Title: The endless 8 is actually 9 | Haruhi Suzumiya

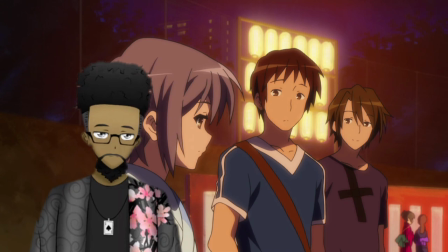I was a bit hesitant to put it down because of how good everything had been to that point.
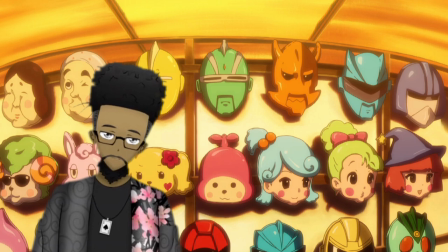I found it hard to believe that Ishihara had made a mistake.
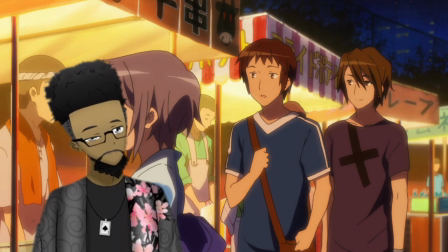I know for a fact that these eight episodes of the same thing were not included as
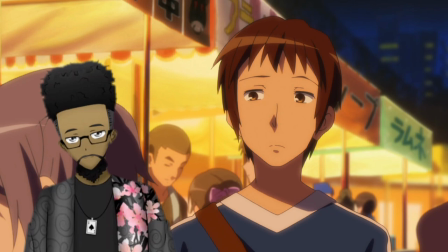a cost saving mechanism because Kyoto Animation reanimated the same thing in glorious fashion.
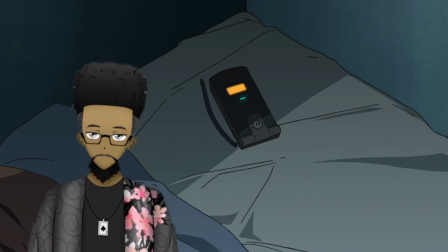Different camera angles, clothes and character positions ensured that nothing could be reused.
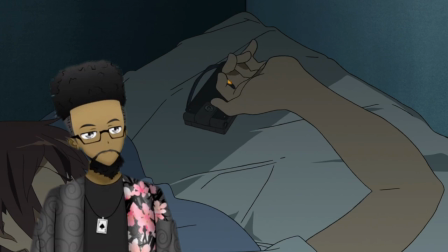I watched the anime film, The Disappearance of Haruhi Suzumiya, and then everything became clear to me.
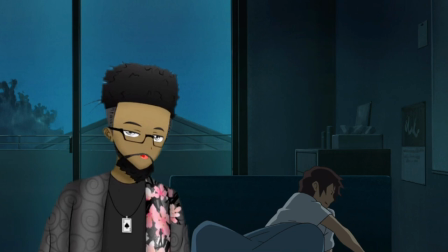It was not a mistake. I understood why Tanigawa did what he did.
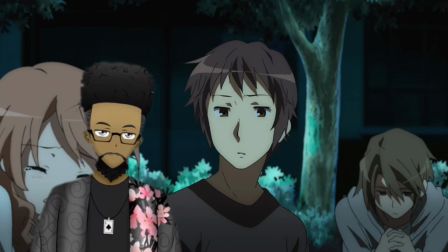So, while us viewers suffered through the four hours of the same episode, there was one other person suffering too,
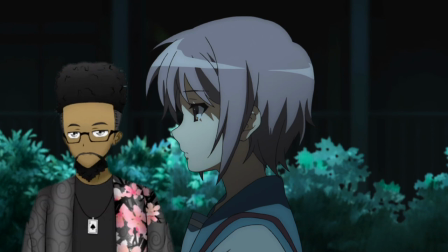a being that Haruhi created that transcends time and space, the alien Yuki Nagato.
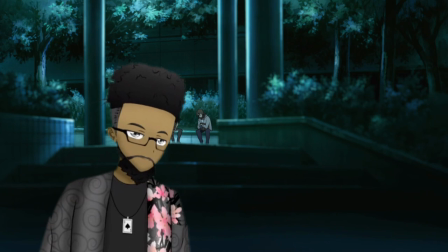Yuki is able to remember every single time loop,
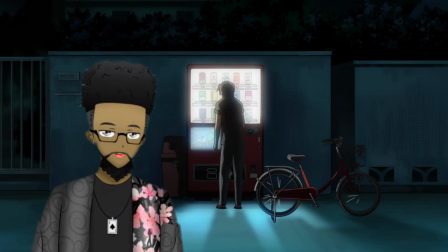which according to her, the number is 15,532 repetitions.
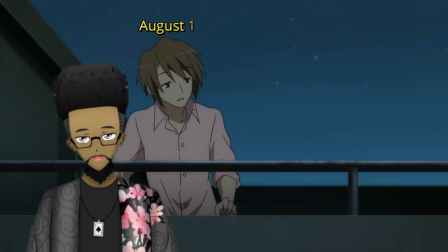Now, the loop is August 17 to August 31st. That is 14 days each loop.
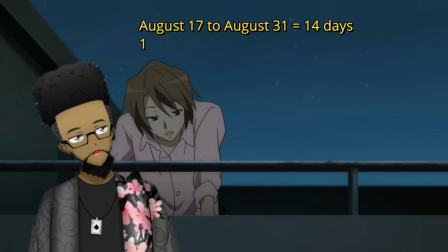That's a lot of time. For simplicity, however, I will consider each loop as a single episode.
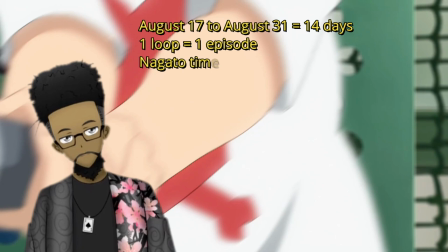This is a fact that I believe Ishihara intentionally set up since
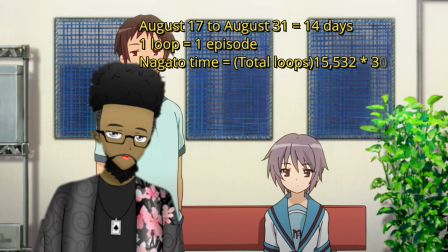every single one of the eight loops we endured were confined to one episode. So that's 15,532 multiplied
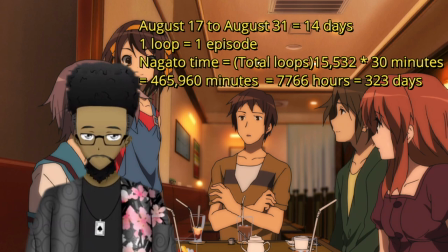by the half hour time slot for a regularly aired episode of anime.
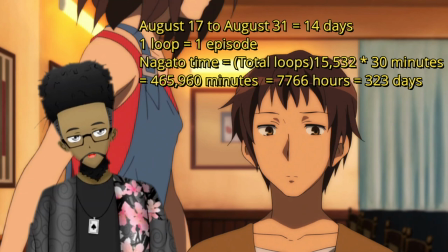So that is 465,960 minutes.
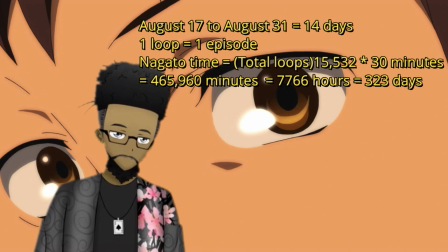Converted to hours,
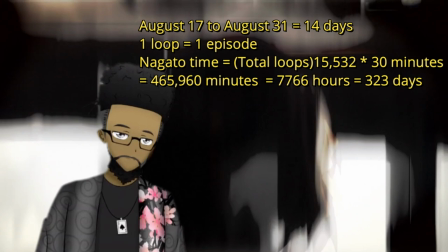those are 7,766 hours or 323 days.
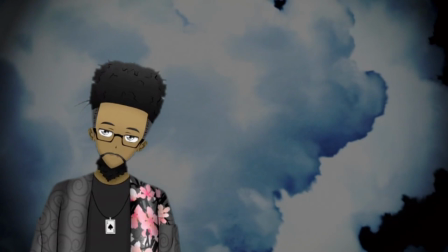In anime terms, she spent close to a year watching the same episode of Endless 8 with no breaks in between.
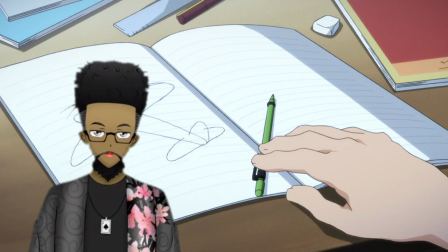More like the Endless 15,532.
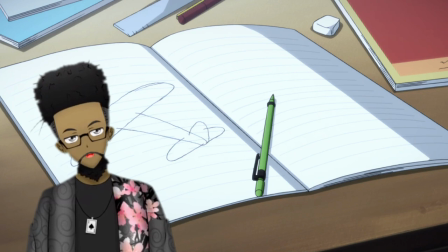At least you had the option of watching something else in between the mere 8 episodes.
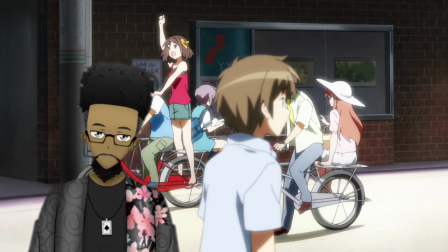So can you imagine the suffering Yuki endured.
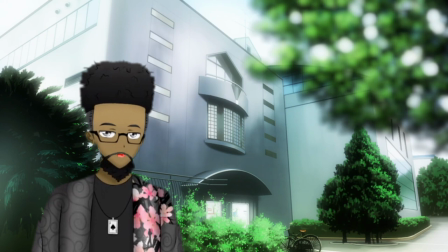This is the primary idea I believe Ishihara wants the viewer to take away from the Endless 8.
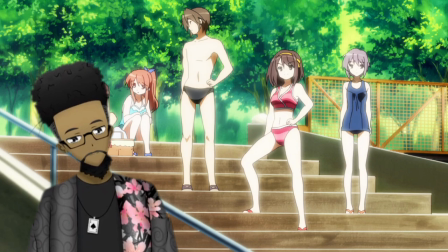This is done for the viewer to develop a strong understanding of Yuki Nagato's motivation in the anime film. The arc executes this so well in fact that people were genuinely upset.
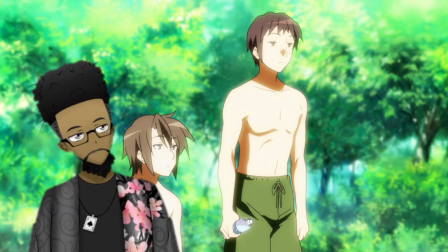The idea then is for you to imagine how Yuki must feel if you're as upset as you are.
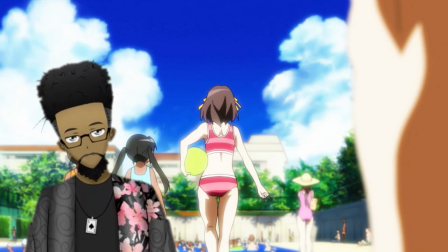The understanding for Yuki, at least for me, transcends the confines of the anime itself.
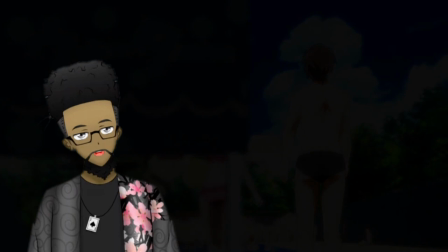So in the film, the disappearance of Haruhi Suzumiya,
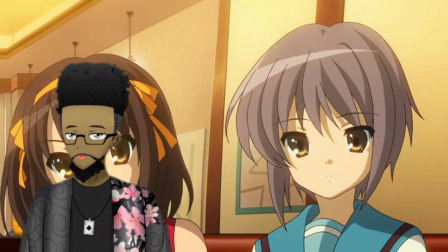Yuki steals Haruhi's god powers and uses them to turn the world into a normal one.
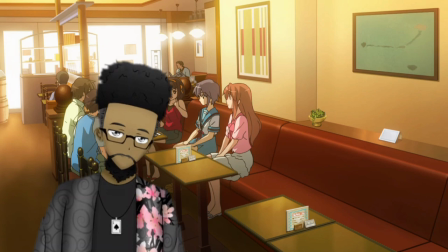Where Haruhi's madness does not impact the environment and Yuki herself is a regular girl with a less cold personality.
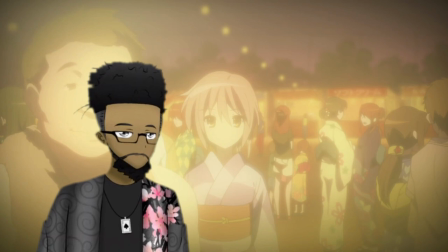It is a world created in Yuki's image instead of the crazy machinations of Haruhi.
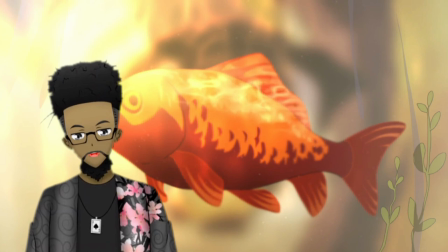We the viewers, who sat through a fraction of what Yuki did in the Endless 8, can fully understand her motivations.
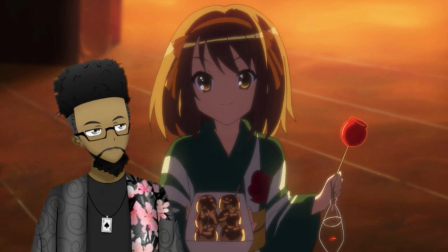She was tired of Haruhi's world and wanted a normal one, so she took action.
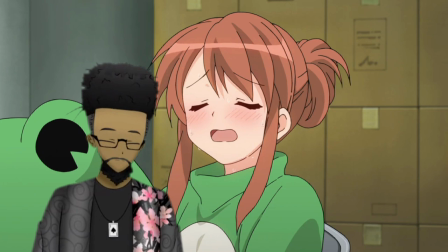This understanding also allows the viewer to better connect with the decision Kyoan has to make when it is placed before him.
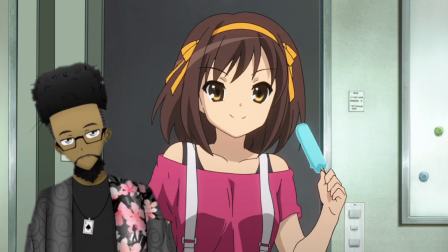Kion has to choose whether to leave the world as Yuki made it or return it to Haruhi's world.
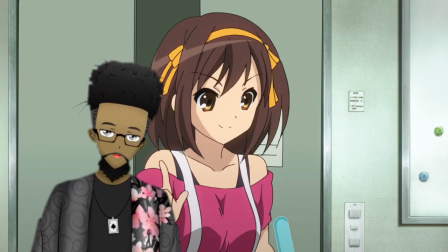I genuinely found myself desiring Yuki's world. To be left as is, Kion thought differently.